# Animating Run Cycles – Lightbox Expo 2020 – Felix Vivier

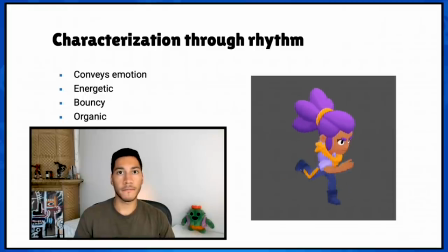2476s
I've added maybe something like five frames just to emphasize the bounciness aspect of the character and all of that without changing the speed. So both animations are running at the same speed but one of them is just staying in
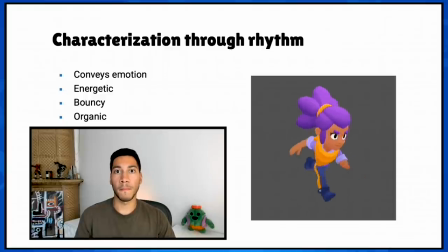2495s
the air longer and that is adding more emphasis on the bounce aspect. That bounce is the rhythm of the animation. This is where the musicality comes from.
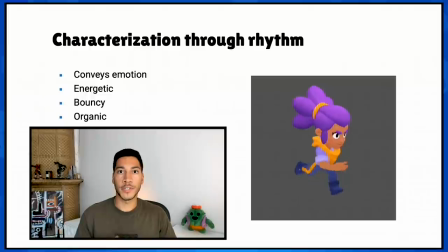2508s
So this is what I like to do. I like to add musicality and rhythm into animations anywhere I can. The same way a film score gives distinct musical patterns to different characters. characters.
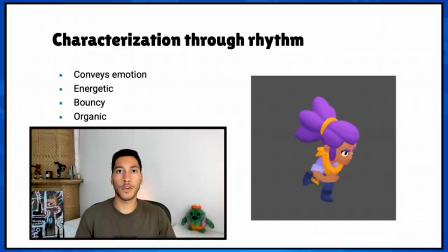2525s
Darth Vader or Indiana Jones can solely be identified by their respective melodies, and you can use the same idea in your animations to make some characters feel more unique. If you're playing your animations in terms of beats,
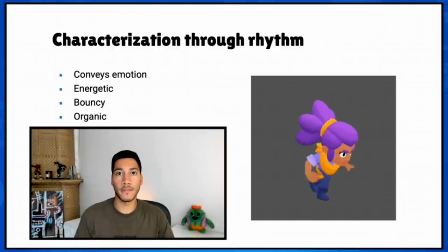2542s
you can achieve characterization by giving specific rhythms to specific characters. This goes back to my previous point about different ways you can think about animations and how animation is quite literally visual music.
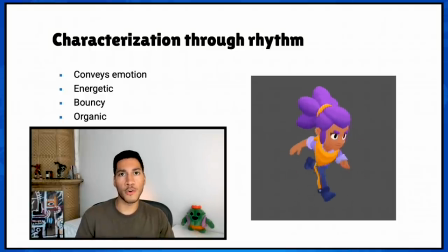2559s
Instead of thinking what emotion I want to animate, I'm thinking about how can I translate that emotion into a rhythm and then that rhythm into an animation.
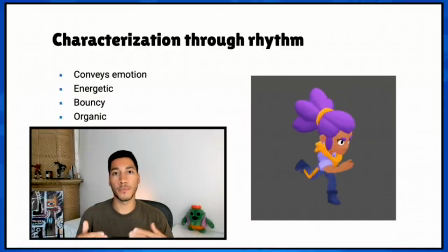2574s
And what that does for me is that it breaks down and simplifies the process of adding personality into my characters.
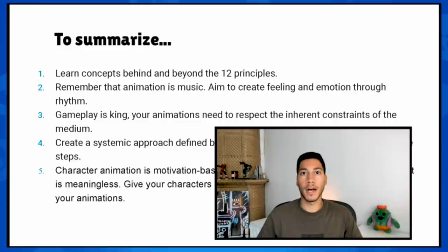2585s
First, learn concepts behind and beyond the 12 principles of animation. Second, remember that animation is music. Aim to create feeling and emotion through rhythm.
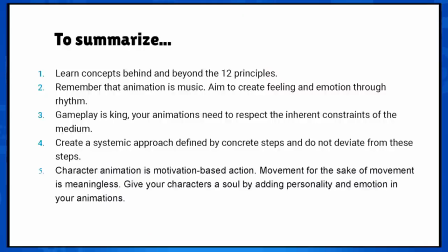2598s
Third, gameplay is king. You need to respect the inherent constraints of the medium. Four, create a systemic approach with concrete steps and do not deviate from these steps.
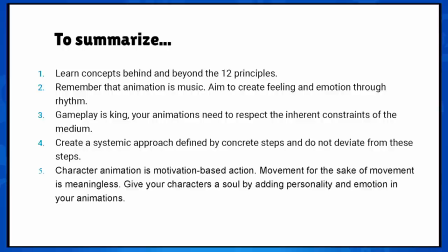2612s
Fifth, character animation is motivation-based action. Movement for the sake of movement is meaningless. Give your characters a soul by adding personality and emotion to your animations. And that's it. This talk is over. Thanks a lot for your time and hopefully this has been helpful to some of you. If you have any questions please send them my way and I'll try to answer them in a separate Q&A video. If you're a student or an animator or you just want to reach out, I'm on social media on twitter at fel7 and instagram at felixanimates. Sorry for the bad german impressions and bye!